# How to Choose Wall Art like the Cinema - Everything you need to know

There are effective ways to use art in your home and then there are ridiculously effective ways to use art in your home. We're going to explore the latter. Hi, I'm Marina Coates. Welcome to Cinematically Inspired Design where we take the design secrets from the cinema and bring them into your own homes. In this episode we'll be examining how the cinema uses artwork in a home to create a mood and tell a story of the people who live there.
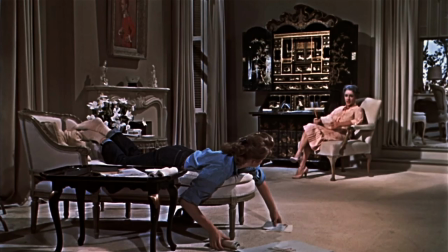38s
We'll look at everything from paintings to rugs, from furniture to sculptures, and everything in between.
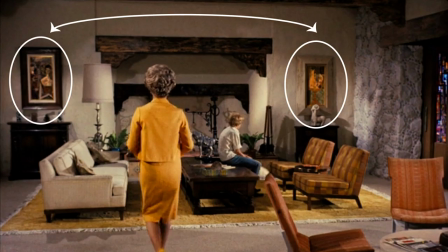45s
And of course, we'll learn several design techniques from the cinema along the way.
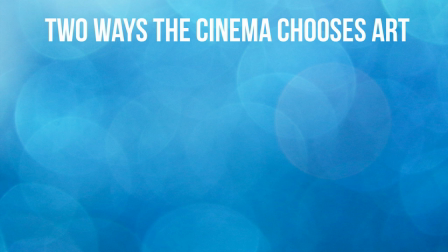50s
Let's get started. Today we're going to focus on two of the ways the cinema chooses art for a movie home.
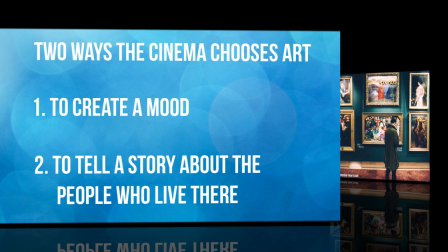57s
Number one, to create a mood, And number two, to tell a story about the people who live there.
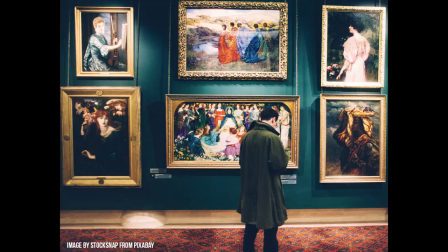65s
When the cinema wants to get art for a movie home, they have access to a vast amount of pieces.
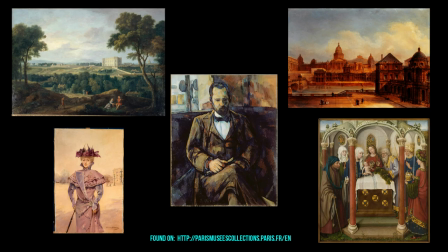72s
But luckily with the advent of the internet, so do we. Did you know that many famous works of art are part of the public domain? That means you're able to download the image, print it, frame it, and use it in your own home.
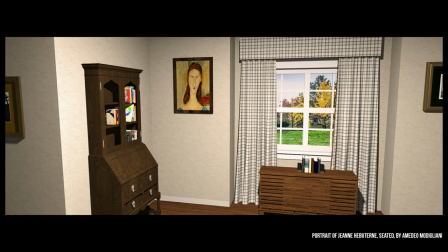87s
and there are sites that allow you to put prints on canvas or gicle as well as choose the size you want and the frame and the matting.
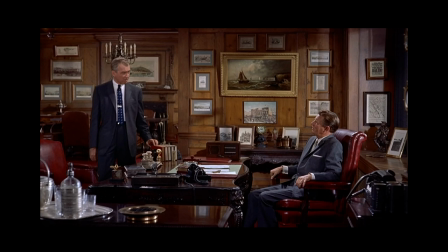94s
I'll add links below for all of this. You can be like a set designer for your own home.
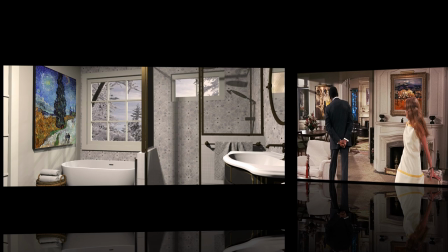100s
Need a Van Gogh for your master bathroom that's two feet by three feet? No problem. You get to customize it for what you need for your space.
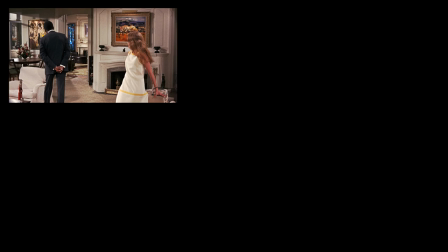109s
Now back to how to choose art for your home.
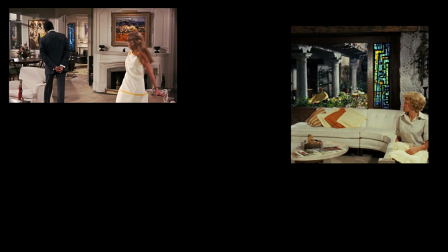112s
In good set design, the cinema uses artwork, among other things, to create a mood and tell a story of the people who live there.
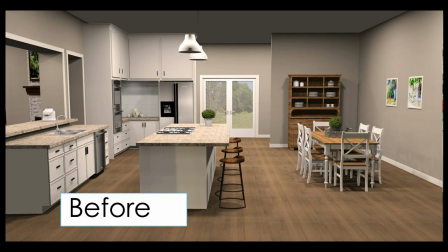122s
You can do the same thing in your home, create the mood you want there, and tell your story.
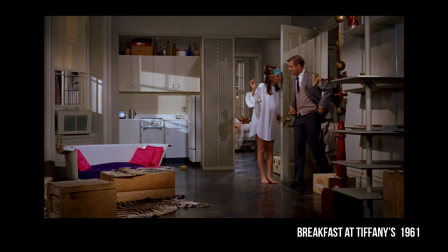128s
In film, sometimes the art can even fill in the blanks for narratives about the character that go unspoken.
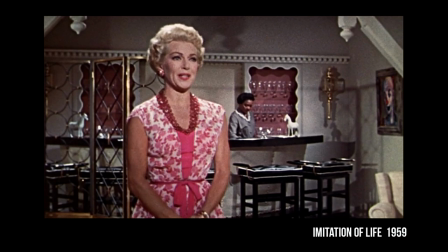134s
At times, this can be a form of metaphor.
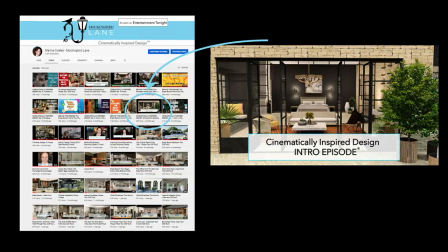139s
Recently, a viewer watched my Cinematically Inspired Design Introduction episode,
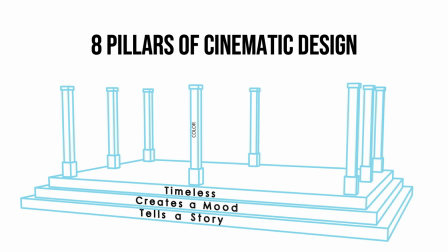143s
where I lay out the eight pillars of design that we will be covering over the course of this series, and she noticed that one of the pillars was marked metaphor.
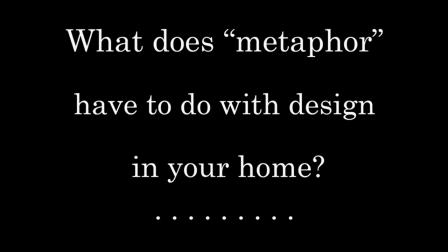152s
She wanted to understand better what that means as it relates to design, and I thought you might too.
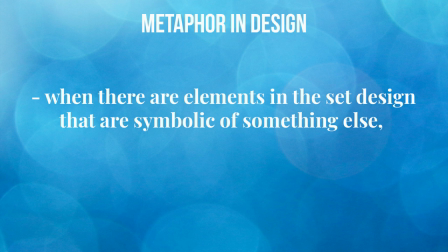159s
To briefly sum it up, it's when there are elements in the set design that are symbolic of something else or represent something deeper than what you see at face value.
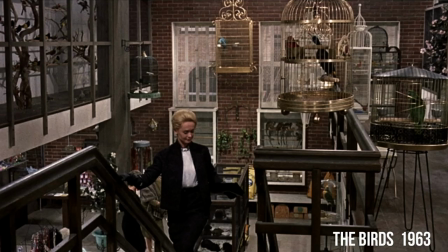170s
This adds to creating a mood and telling more of the story of the people that live there. Let's look at an example from the cinema that illustrates this principle.
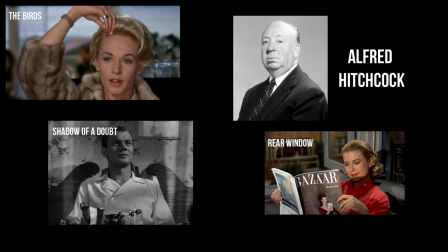180s
Alfred Hitchcock was known for using metaphor in his films.
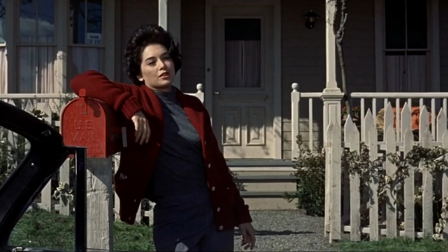184s
In his movie The Birds, when we first meet Suzanne Plachette's character Annie, we don't know much about her yet at all.
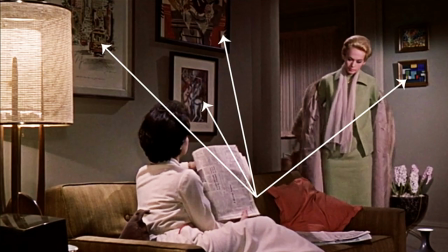192s
But we see on her walls paintings of San Francisco and pieces you might see in a modern art museum at that time.
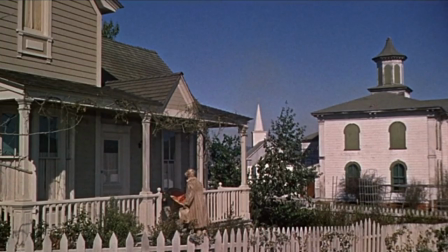199s
And yet here's this school teacher living in a modest home in a field next to the school in the small town of Bodega Bay.
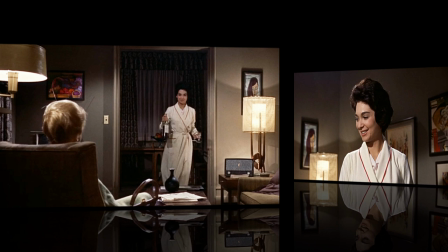208s
It makes you wonder why those works of art would be inside of a home like that.
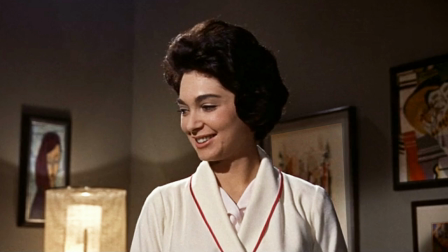214s
What it's doing is helping to fill in more of Annie's background story for the viewer.
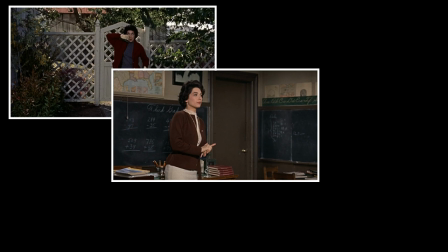219s
Later we learn bits and pieces about her life and why she's there, and then it all begins to make sense.
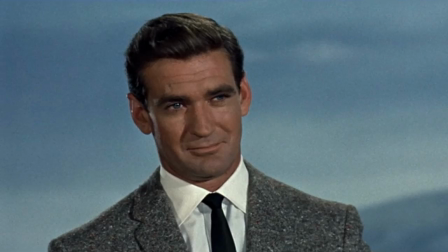225s
She loved San Francisco. That's where she met the love of her life, Mitch.
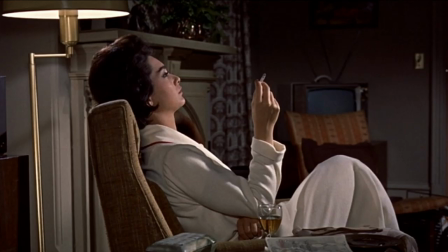231s
They spent a great deal of time together there in the big city. That was over now, but she still was choosing to live in Bodega Bay to be near him.
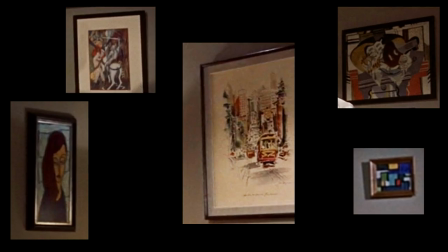239s
The art on her walls gives a hint at this and suggests that a part of her heart is still in the big city. The artwork was a metaphor.
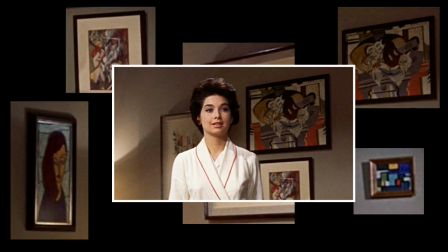249s
It represented something, and it was helping to silently tell us more of her story.
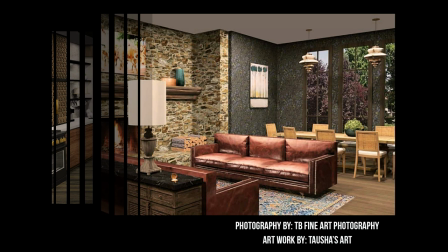254s
We can do the same thing in our homes. We can choose some pieces that fill in our story without saying a word,
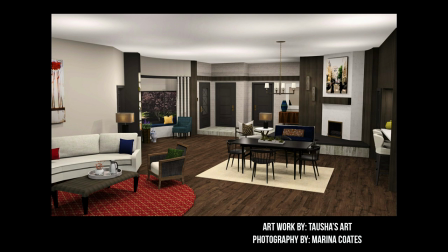261s
and often that can be done by using a work that represents a part of us or a part of our life,
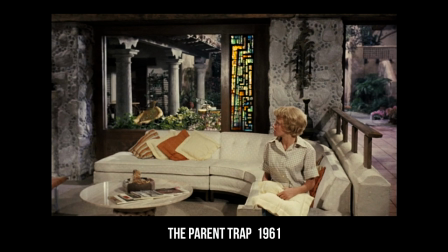266s
a part of our story. Here's another example of metaphor or something that symbolizes something else.
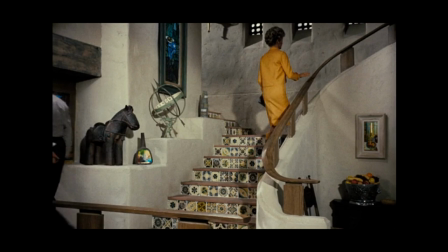275s
Notice the different pieces of artwork chosen for the ranch house in The Parent Trap.
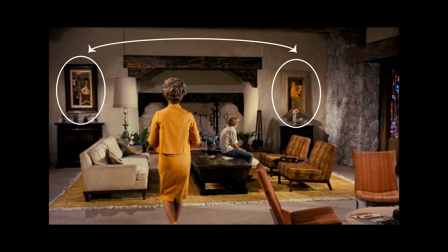279s
We see big, chunky, rustic frames for most of the paintings.
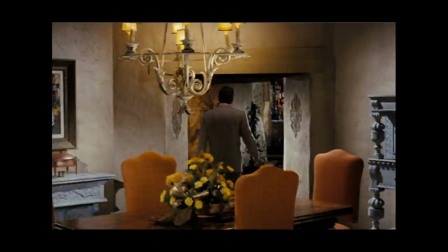284s
We see lots of large-scale furniture, even extra-wide hallways.
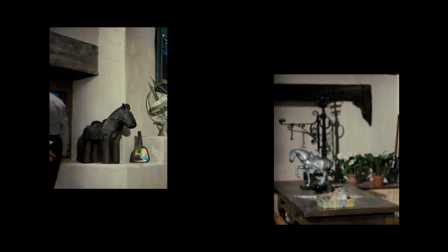289s
We see horse sculptures, some with a primitive feel to them.
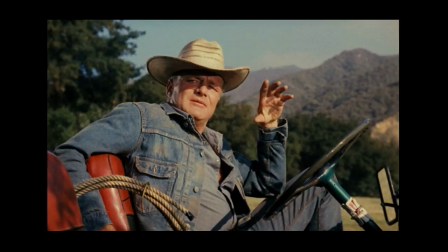293s
These qualities line up with the characteristics of the owner of the home, Mitch, played by Brian Keith,
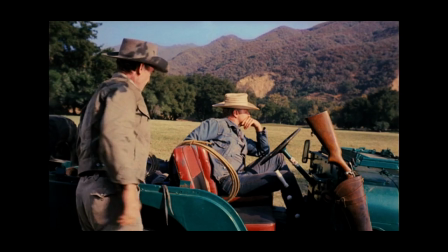299s
a bachelor who is big and tall and broad shouldered. He's also a hard-working rancher who prefers old jeeps and blue jeans.
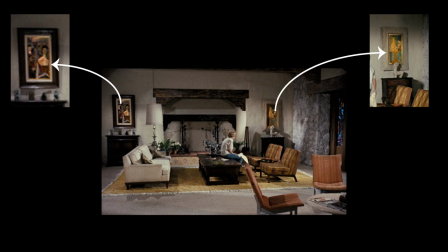309s
And yet, let's look at that artwork again. What type of artwork do those big, chunky, rustic frames hold?
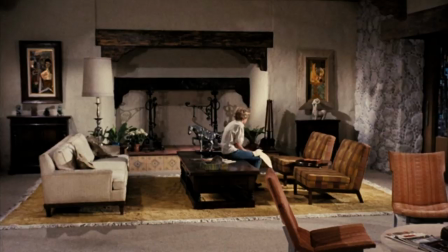317s
We see things in them full of color and beauty, culturally refined.
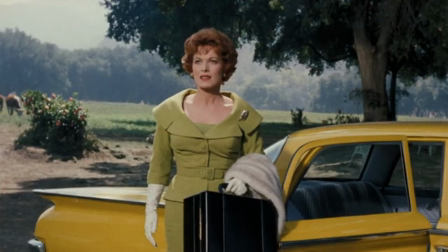322s
And all of this describes Maggie, his ex-wife who re-enters the picture.
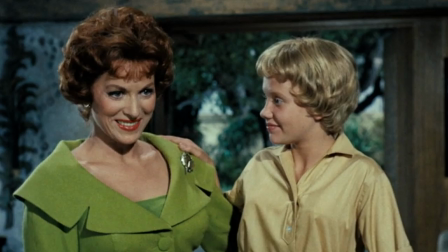328s
Played by the lovely Marine O'Hara who is full of life, color, and beauty.
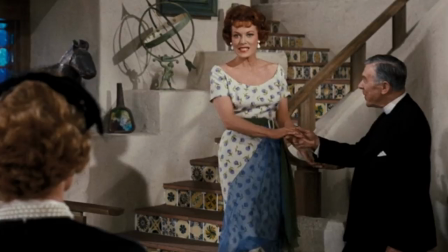334s
She dresses in the latest fashions. She's from Boston and lives a more culturally refined lifestyle.
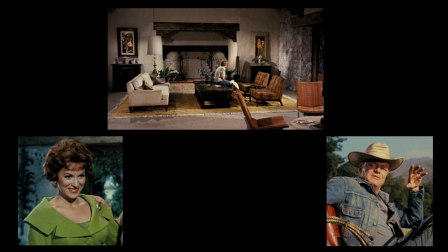341s
The artwork in the home is giving us a pretty big hint from the moment we enter that these two could work well together.
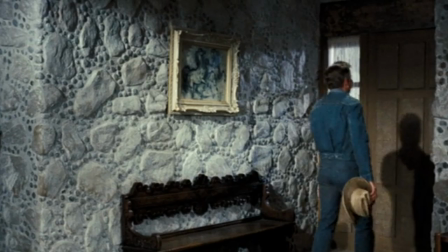349s
Interesting little sidenote. I noticed that one of the paintings in the home switches this composition around. The painting inside is of horses, but the frame surrounding it is decidedly not rustic, but instead baroque, a rather ornate and feminine style. Genius.
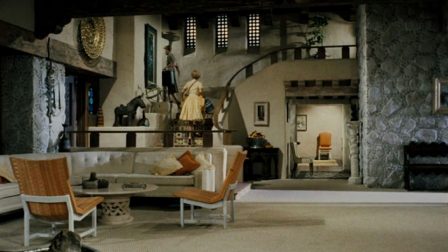369s
I bet the set designers had fun with this movie home.
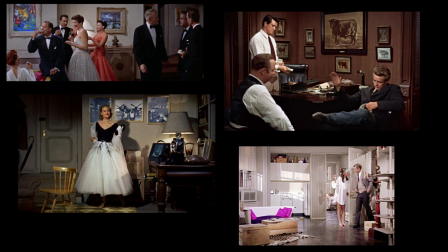372s
And then there are movies that use the works of art in a home to tell the stories of the characters in a more literal sense,
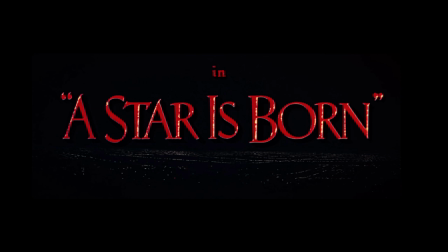379s
such as in A Star is Born, where both of the main characters,
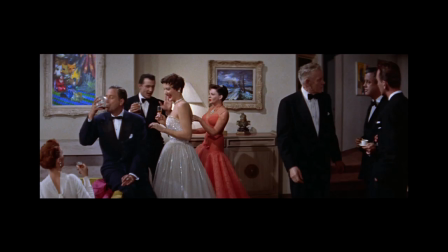383s
Esther and Norman, are actors, and we see on the wall above their fireplace a colorful painting of theater masks,
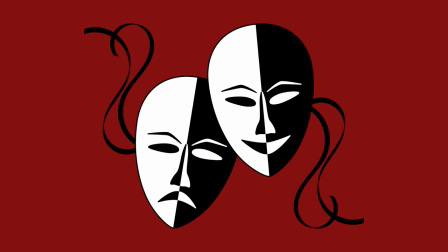391s
and yet even then there is a deeper meaning.
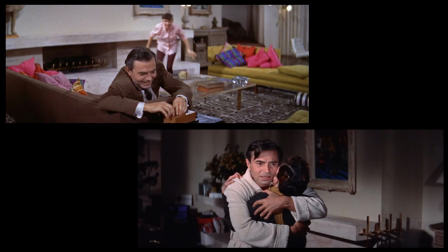394s
Theater masks represent both comedy and tragedy, both of which are present in their lives in this film.
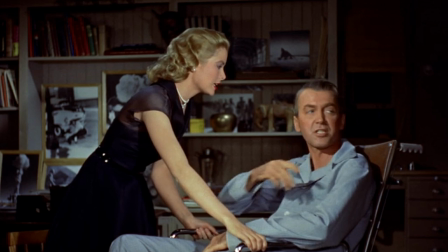402s
In Rear Window, the art in Jeff's apartment is more literal, but it still tells us about the man.
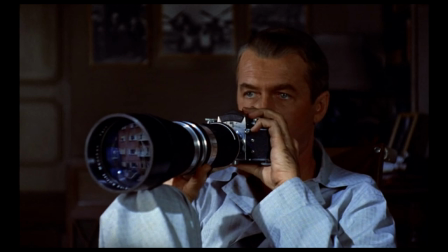408s
He's a photographer whose camera captures a lot of adventures.
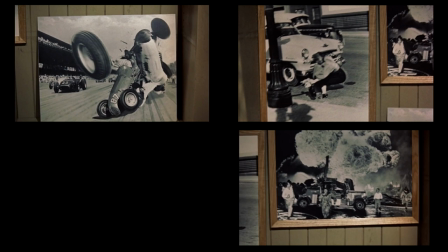412s
His bookshelves are lined with his work, but even this comes into play later in a deeper sense,
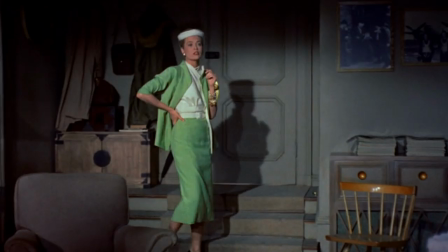418s
when we realize that one of his qualms about marrying his girlfriend Lisa is that he doesn't initially think that she's the adventurous type,
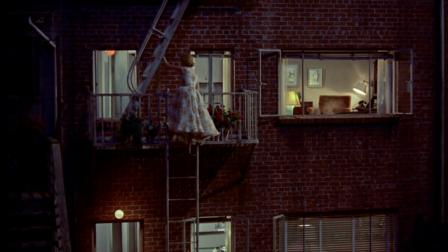426s
merely a high society fashion girl. He discovers later that he's wrong when she goes on a daring mission for him.
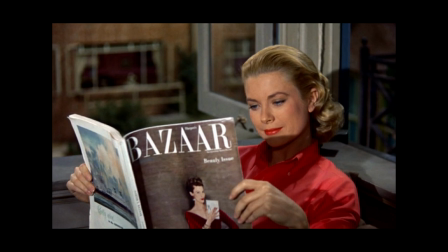434s
But one of the closing scenes in the movie shows her reading a book about adventure and then changing it out for a fashion magazine.
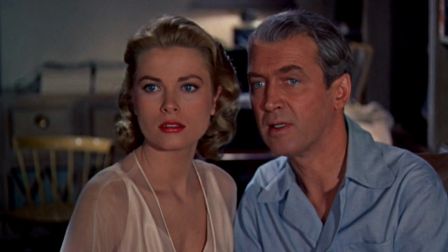442s
Clearly, she's both. I wonder if they were to get married, would their home reflect both of these sides like we saw in the Parent Trap house?
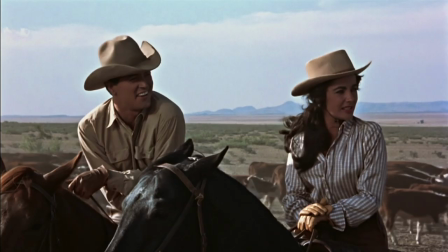450s
Hmm. In the movie Giant, Rock Hudson's character Bick is a Texas rancher with a large, sprawling ranch.
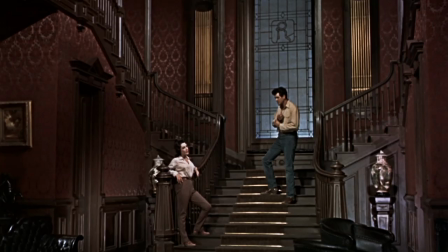459s
His home is seemingly in the middle of nowhere. The walls inside tell of his life in a more literal way.
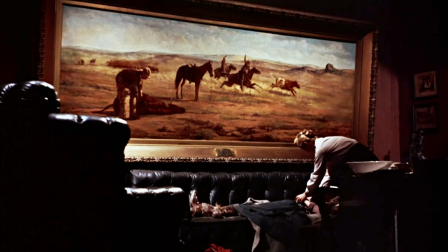466s
There are pictures of cattle in his office behind his desk and a huge Texas-sized one hanging over the sofa.
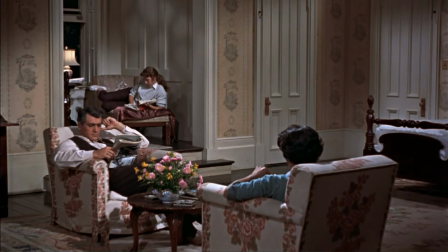473s
After he marries Leslie, a very feminine, refined woman from the East Coast, things slowly change, including Bick,
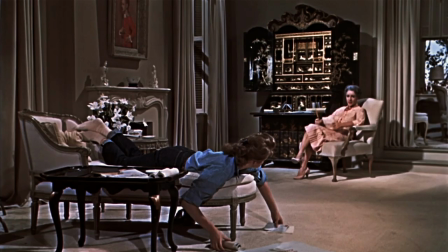481s
until by the end of the movie, the home has a completely different feeling, right down to the furnishings and artwork.
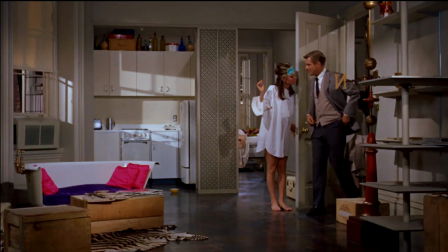488s
In Breakfast at Tiffany's, Holly Golightly's apartment, as well as her name,
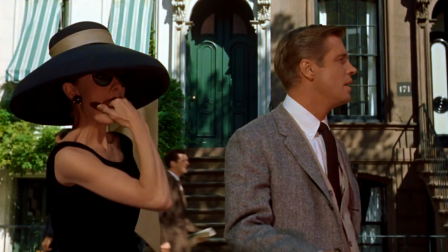493s
suggests someone who is unconventional, a free spirit, full of life.